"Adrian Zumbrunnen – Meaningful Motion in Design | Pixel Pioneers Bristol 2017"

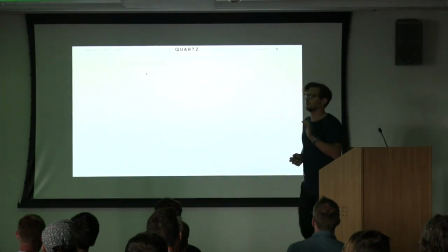12:13 and it's crazy that a simple blinking line of text can say so much it's
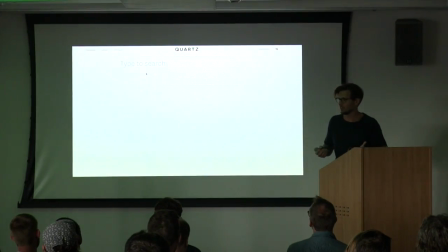12:18 like hey I'm friendly you can type here you know so
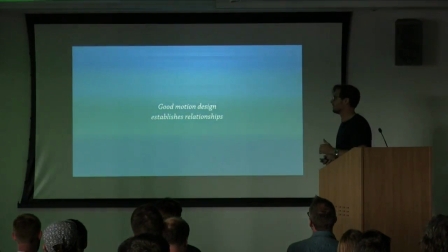12:23 good motion design can establish relationships and if you think about it we've come a long way in
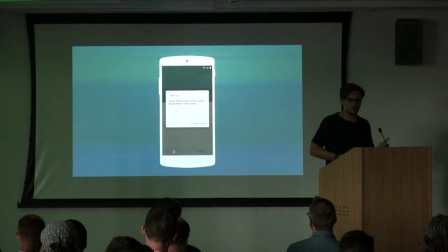12:28 interaction design we started by mostly using dialog boxes and using
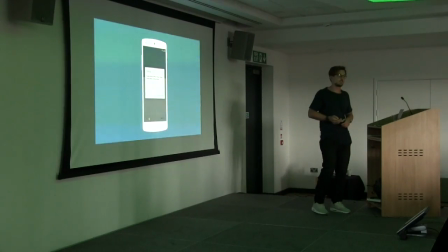12:32 it for everything also because it was so easy with JavaScript to to create dialog
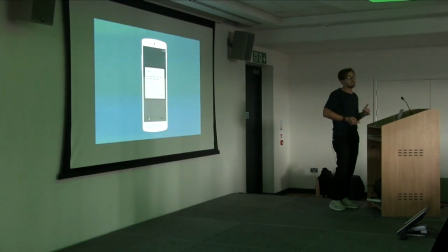12:37 boxes and then we started to understand that there's a better way to go about this, a way that keeps context, right?
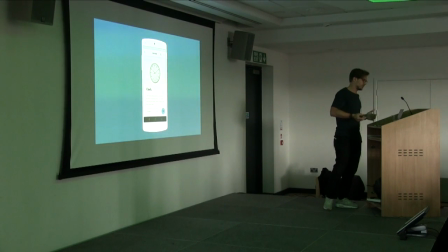12:44 So today we seamlessly animate from one state to the other and that's also something that the Google material design guidelines strongly encourage.
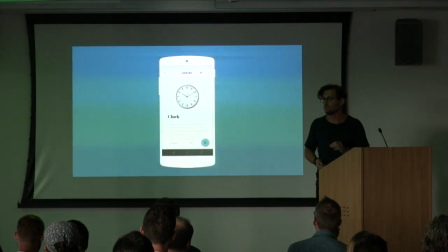12:52 And these concepts became more and more refined the more we learned about them.
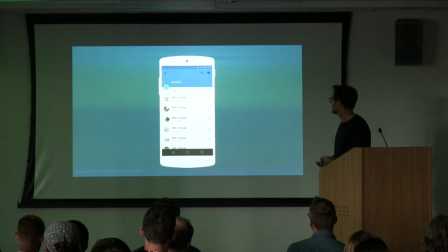12:56 If you look at the first material motion spec, that was an example that was in there, so it's like an image app and you can tap on one of those images,
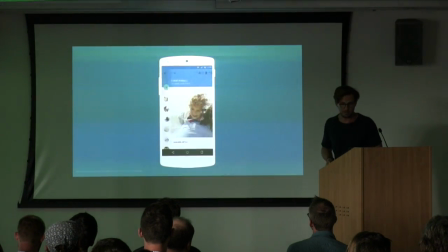13:04 then you get this sidebar. There's nothing, it's not so wrong, right?
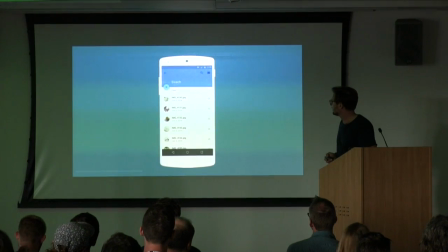13:10 But then they re-find it with this one. So in this case, you tap again,
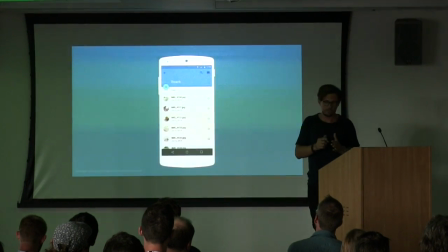13:14 but the image emanates from the top position of your finger and that basically makes the interaction much more seamless because as a user, not just in a movie when it's recorded, but also as a user, it feels way more like action and result are way more connected.
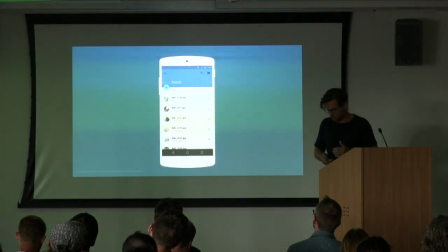13:29 And I always underestimated how important this is. So let me tell you a story of where I learned actually how important this is.
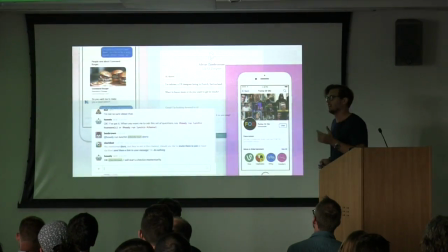13:36 So last year, the whole,
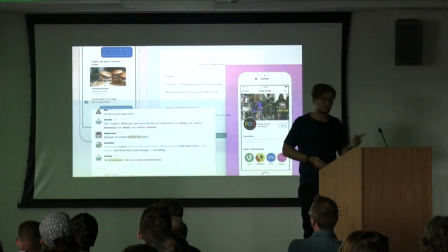13:40 everyone was like talking about conversational interfaces to the point where I actually became, where I got a little scared, right?
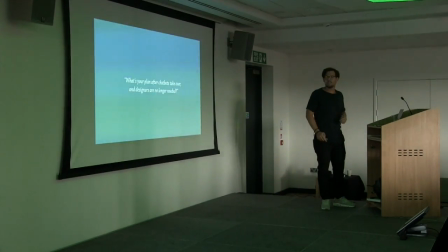13:47 So one morning I asked this question on LinkedIn, what's your plan after chatbots take over and designers are no longer needed?
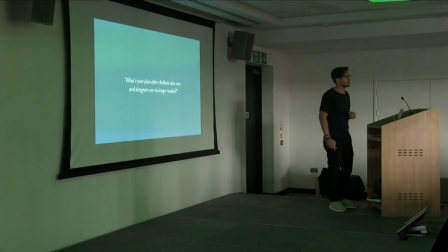13:54 And that was a bit of an ironic question, but Raphael with a product manager at Google, had a pretty straightforward response.
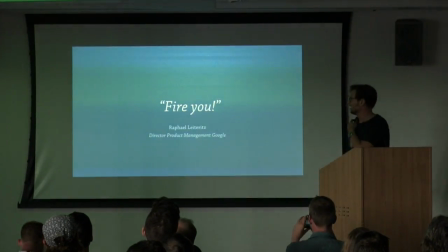14:03 Now he was joking, hopefully. By the way, he is a really nice guy. But I found it interesting because I knew he was joking but he still had a point where will designers like me fit into this AI revolution,
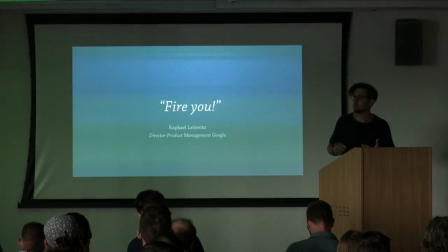14:16 into the revolution where conversational interfaces are providing a lot of services in a very lightweight way. So rather than being scared, I decided to find out and turn my website into a chat.
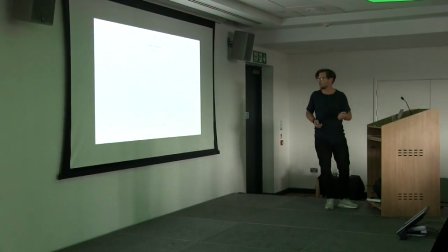14:27 So if you go to my website, the first thing it's going to say is scroll if you don't feel like talking, so if you don't scroll it starts talking to you.
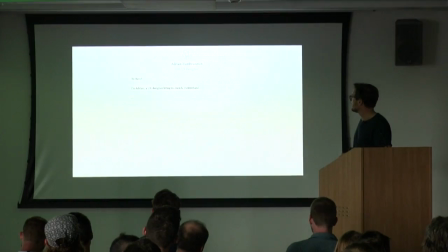14:35 So it says hi I'm Adrian, I'm a UX designer from Zurich, what do you want to know?
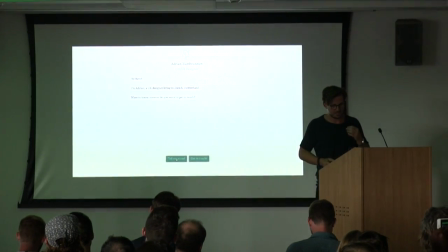14:40 And notice how those little animations make the conversation feel more alive.
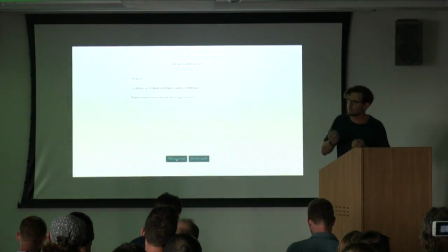14:46 Without the animation it would feel like a static thing, like a pre-scripted thing, which in fact it is, but the animation makes it look like it's something different. It also makes it more feel like an environment that we're used to chat.
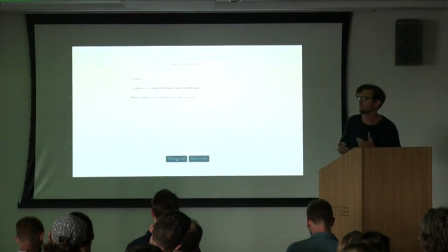14:59 So if you use iMessage or something everything is beautifully animated so it feels like a real-time conversation is happening. So notice how we have two suggestions at the bottom so now you can tap on tell me more.
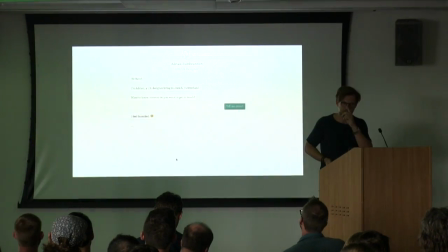15:11 Let's see and this is actually the magical piece of this animation. This was the one that I spent the longest working on but it was also the most critical one.
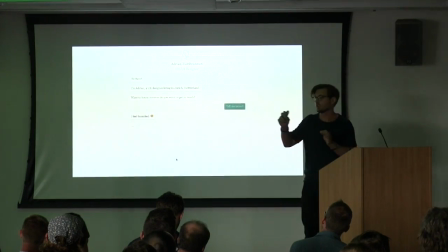15:20 Since as a user you can tap on something and you can see how it affects the conversation a lot of people felt like those were their
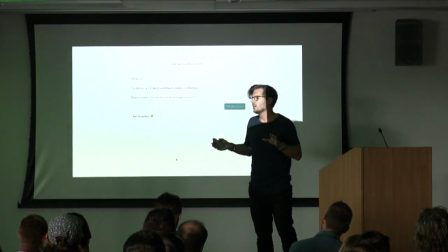15:28 own words so a lot of people reached out to me on twitter and asked me hey that was a really interesting experiment which kind of natural language
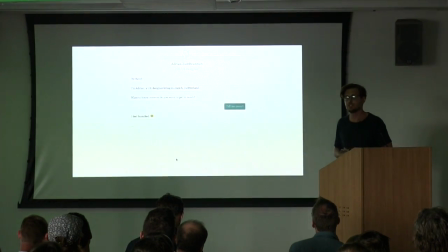15:37 technology natural language understanding technology did you use and i was really confused obviously it was just
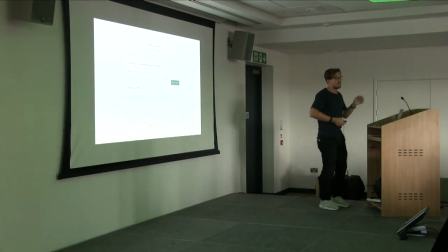15:42 a set of pre-scripted responses but it was the animation that made people feel like those were their own words,
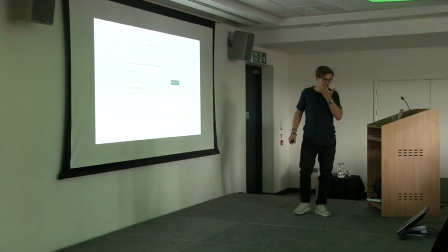15:48 their own thoughts and ideas. So I had this crazy story happening to me when I lost my wallet on the lake in Zurich,
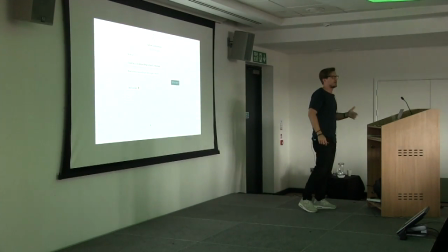15:55 and then as I was on my way home, and there was my passport and everything in it,
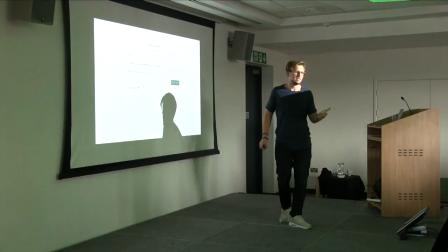16:00 so it was a mess. And then on my way home, I opened my email, and there was a guy writing me, hey, by the way, I think I found your wallet.
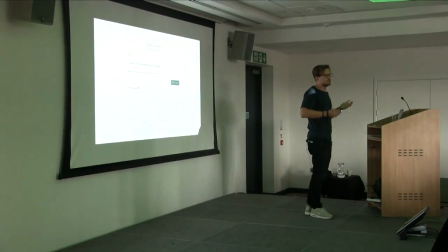16:07 And I was like, what the hell? That's technology working for me right there, it's amazing. And then we kept texting, I sent him an email, can we meet up, so we met up.
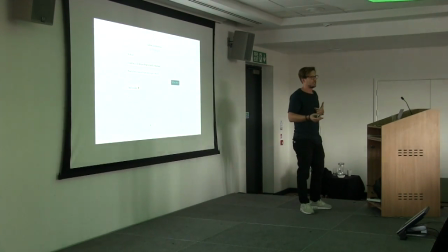16:17 And then I asked him, hey, by the way, how did you get in touch with me? And then he just looked at me confused and said, what do you mean?